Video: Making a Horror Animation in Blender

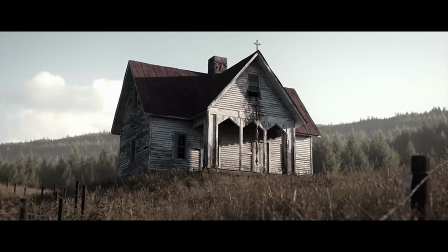I took this approach when creating my abandoned house in a previous video.
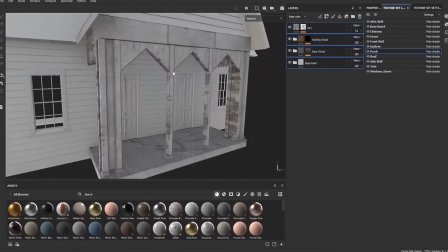Basically, model everything by hand, then using either Substance Painter or Blender, create the materials from scratch and paint on the details manually.
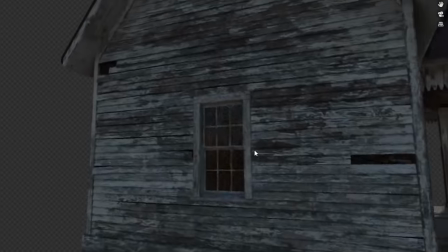This gives you the most creative flexibility, but it also takes up a ton of time.
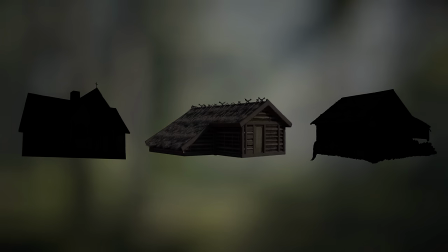Not really in the mood for that. Second option, it's kind of the middle ground approach, and it's similar to Legos.
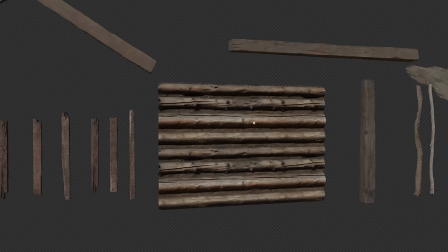I downloaded a bunch of pieces, like logs and sticks, from Quixel Megascans,
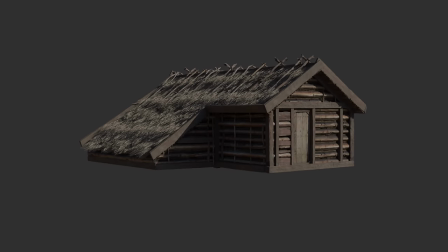and then inside Blender, I'll assemble them together to form a cabin. This is actually pretty fun, and it still gives you a good amount of creative freedom.
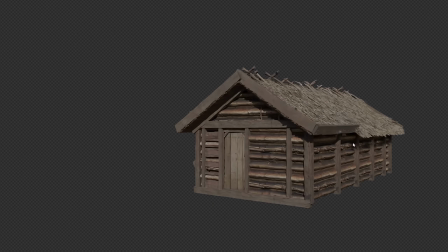I ended up being a little bit disappointed with my custom cabin. Here's a render of the forest with it inside.
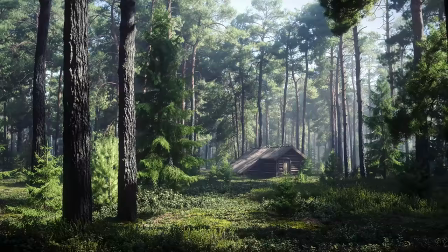I mean, it looks all right, but I was just going for something a little better.
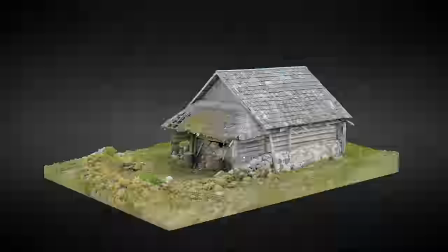I decided to browse through Sketchfab to find some inspiration, and I stumbled across this 3D scanned cabin that was completely free to download. It's always been an internal struggle for me. Like, how do I use an object in my render that I didn't create myself? Doesn't that defeat the purpose? But in this moment, it's important to keep your priorities in mind. Why am I even creating this environment? Is it because I want to create a custom cabin?
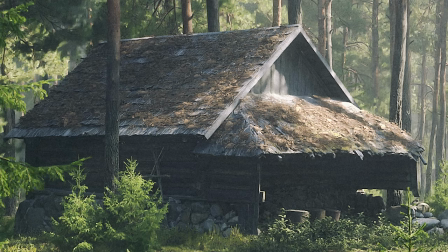Or is it because I want to create an entire cinematic animation? It's to create a cinematic animation. Do filmmakers in real life worry about having not created the world that they film in?
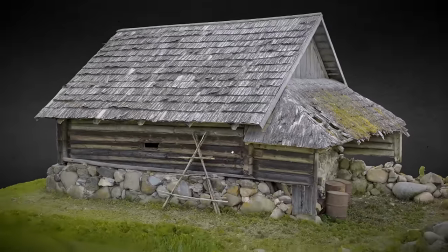Of course not. So I'm going to take advantage of this awesome asset, and thanks to Vester's Deal for providing it. I tossed it into my scene, adjusting the materials and also scattering debris on the roof to make it more realistic, and here is my result.
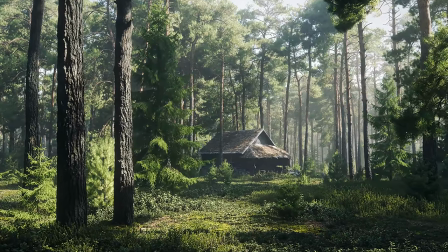Super awesome looking. So now things are looking pretty sweet, and I'm actually at the stage where I'm ready to move on from environment creation and get into camera animation.
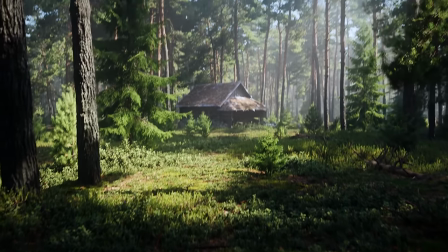In order to achieve this realistic handheld look, I'll use an iPhone app called CamTrack AR.
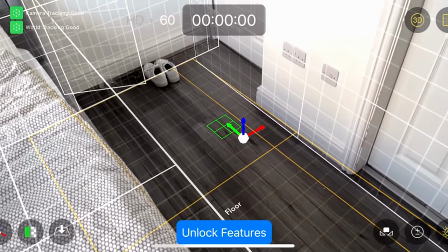This allowed me to quickly record my own hand movements and then import them into Blender. I didn't even know this tech existed before this project, and I think it's pretty cool. It's just like instant realism. If you'd like to learn more about this process and a ton of other behind-the-scenes details and tutorials, make sure to jump over to my Patreon, where I have an extended breakdown of this project. Thanks. All right, let's get into the creepiness.
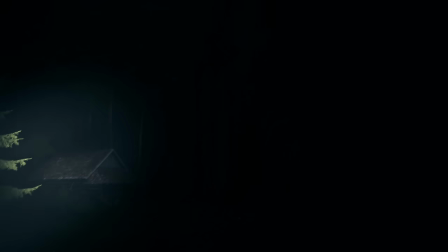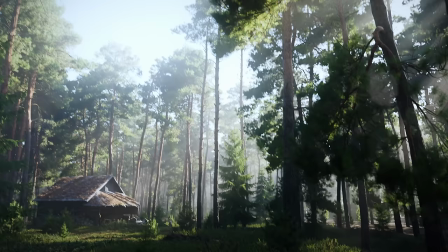Let's get into how I made all of this. First, the time moving forward sequence.
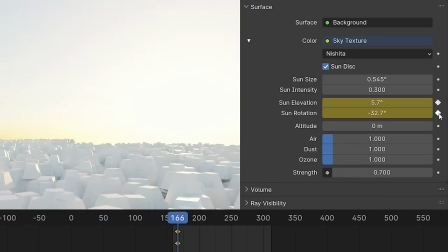This was actually super easy.
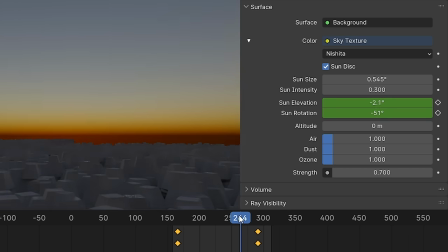All I did was animate the sun height and rotation, and with the atmosphere we added, it automatically has these cool sunbeams moving through the forest that really enhance the effect.
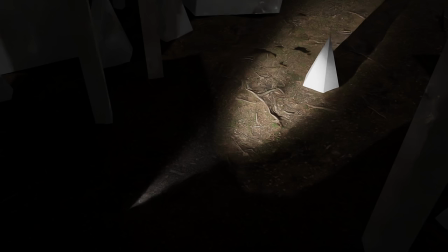Next, once the sun goes down, our flashlight clicks on. The flashlight is literally just a spot lamp, nothing fancy.
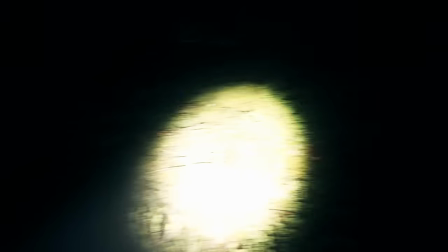I did edit the atmosphere for the night sequence so that the beam of light from the flashlight feels heavier,
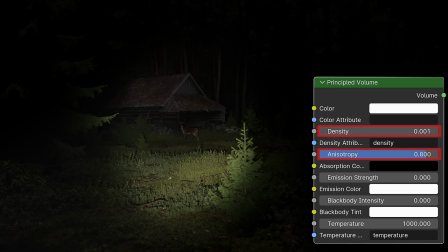just basically turning down the anisotropy value and turning up the density. Okay, so now for the deer. I found this awesome model on Sketchfab by PigHunter15, and I
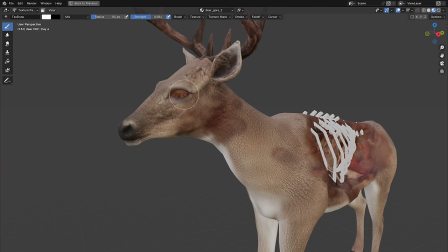edited the model to add these ribs poking through and painted it to feel more gory.
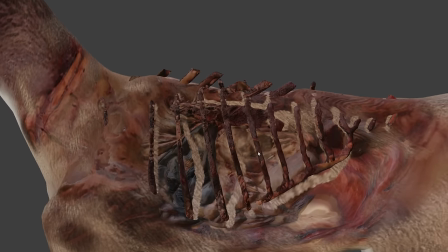Now we have this zombie deer dude.
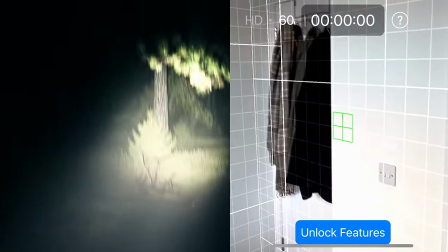I repeated the same camera animation technique I used for the daytime sequence and hand animated the flashlight to follow wherever my camera was looking. Now let's render. Here is the precise moment that young 3D artist Cove would be so frustrated at this render.
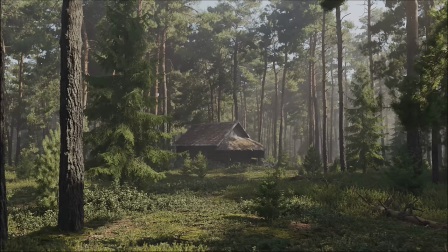Why does it look so boring? Why doesn't it look like this?
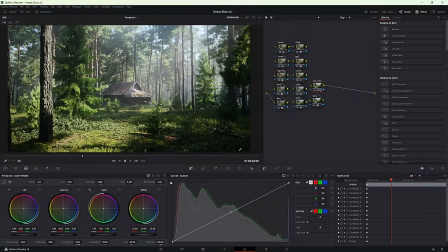The answer is color grading. I'll toss my render into DaVinci Resolve, and by using blurs, zooms, blooms,
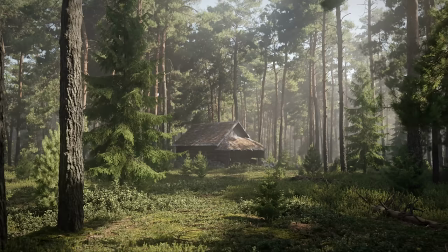vignetting, and color curves, I can slowly adjust my render to feel more realistic and alive.
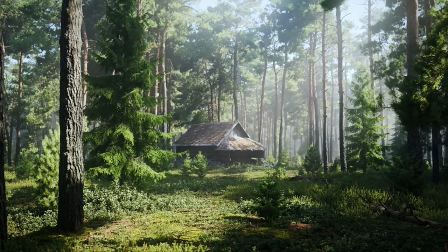And here is the result.